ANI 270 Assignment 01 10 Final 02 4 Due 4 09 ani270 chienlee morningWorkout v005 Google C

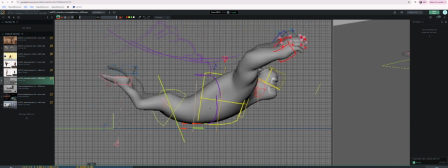(8:17)
So instead of this one being so close to the ground, you know, maybe find something that's more like up here, so that, you know, this spacing is growing to here, this spacing is growing all the way to the ground,
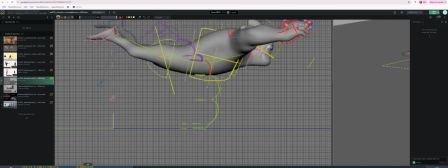(8:34)
like that. So it's just kind of like paying really close attention to the spacing,
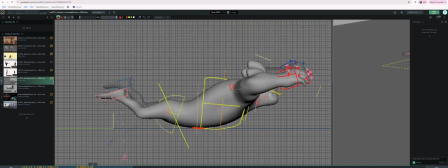(8:41)
and how these drawings aren't going to make a ton of sense on their own. But yeah. And whatever you can do here, because this is like a really nice torso shape when you're flying through the air, I think you have an opportunity to really
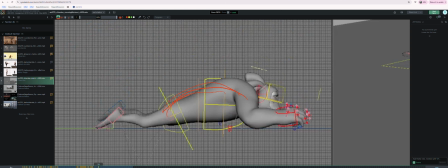(9:00)
push this contrast maybe even a little bit more, where you get into that opposite C shape. And then yeah, I like that it's still kind of, that's another opportunity for overlap and stuff even in the torso, getting back to a C shape that's exaggerated, so that when you're on the ground,
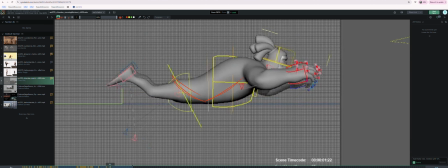(9:21)
you know, like right when you hit the ground, you're in this exaggerated shape, and then when you settle, you're like flat. You know what I mean? I feel like it may be taking a few too many frames for like the feet
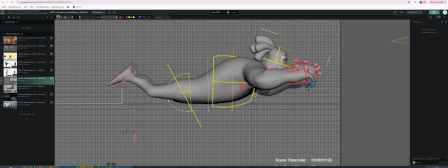(9:39)
and stuff to like hit the ground from when the torso hits the ground. Again, you really want to pay close attention to your spacing on this bounce up, like from there to there to there.
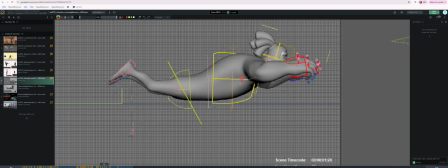(9:54)
It's slowing in there, that's great. But then that's a pretty big move. So the next one should probably be, let me see, if the previous one's there, I would bias it really close to that one because it's accelerating again out of that.
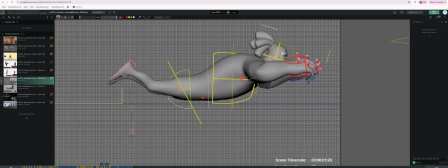(10:12)
And then if this is the ground one, again, like we were talking about, going from here to the ground. Let me see where that is again. Okay, it's right on the line. This one, you know, maybe, I don't know, just pay attention to that.
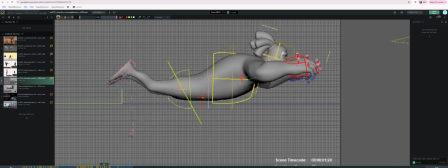(10:31)
I mean, it's hard, I'm getting a little lost, but pay attention to, you know, the spacing on these bounces. It's super important to make it feel great. I think you have too many frames coming down to hit the ground.
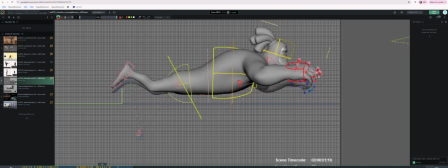(10:45)
Like, this feels really slow to me. So maybe you need to take out a frame here.
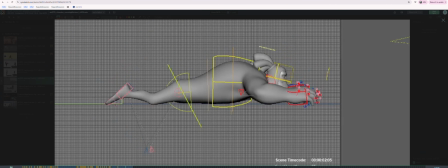(10:53)
But yeah, and then if you can, as much as you can in the timing of like how the arms bounce up and stuff,
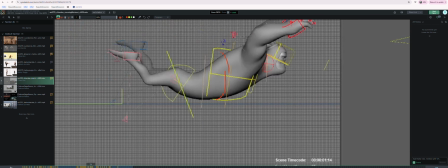(11:03)
try to vary that up. So like maybe this arm is perfect, but maybe this one drags down a little bit lower. Maybe the hand gets a little bit, you know, exposed in silhouette.
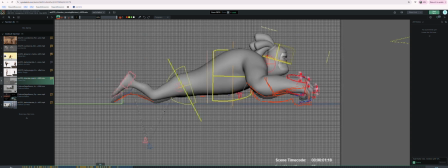(11:21)
Like you're doing that with the feet here and the legs, and it's working great.
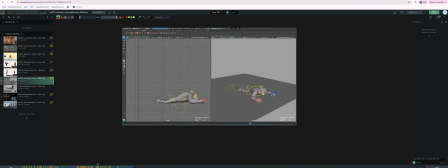(11:27)
So yeah, those are just like little suggestions and little notes as you move on this farther.
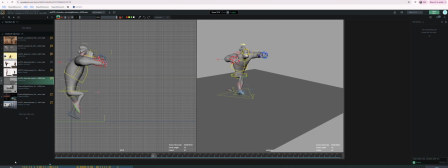(11:37)
Just watch out for evenness. That's the enemy. And then, yeah, there's something going on too.
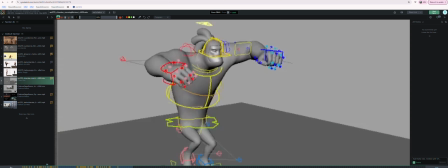(11:54)
Sorry. But there's something going on with the way that the shoulders sync up with like the main up and down of the body here.
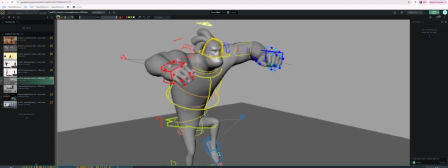(12:07)
They feel like a little bit too in sync. So I'd maybe offset the shoulders in time to be more like reactive. So as this goes up, the shoulders maybe are still coming down for a frame, you know, and then the same is true at the top of the arc.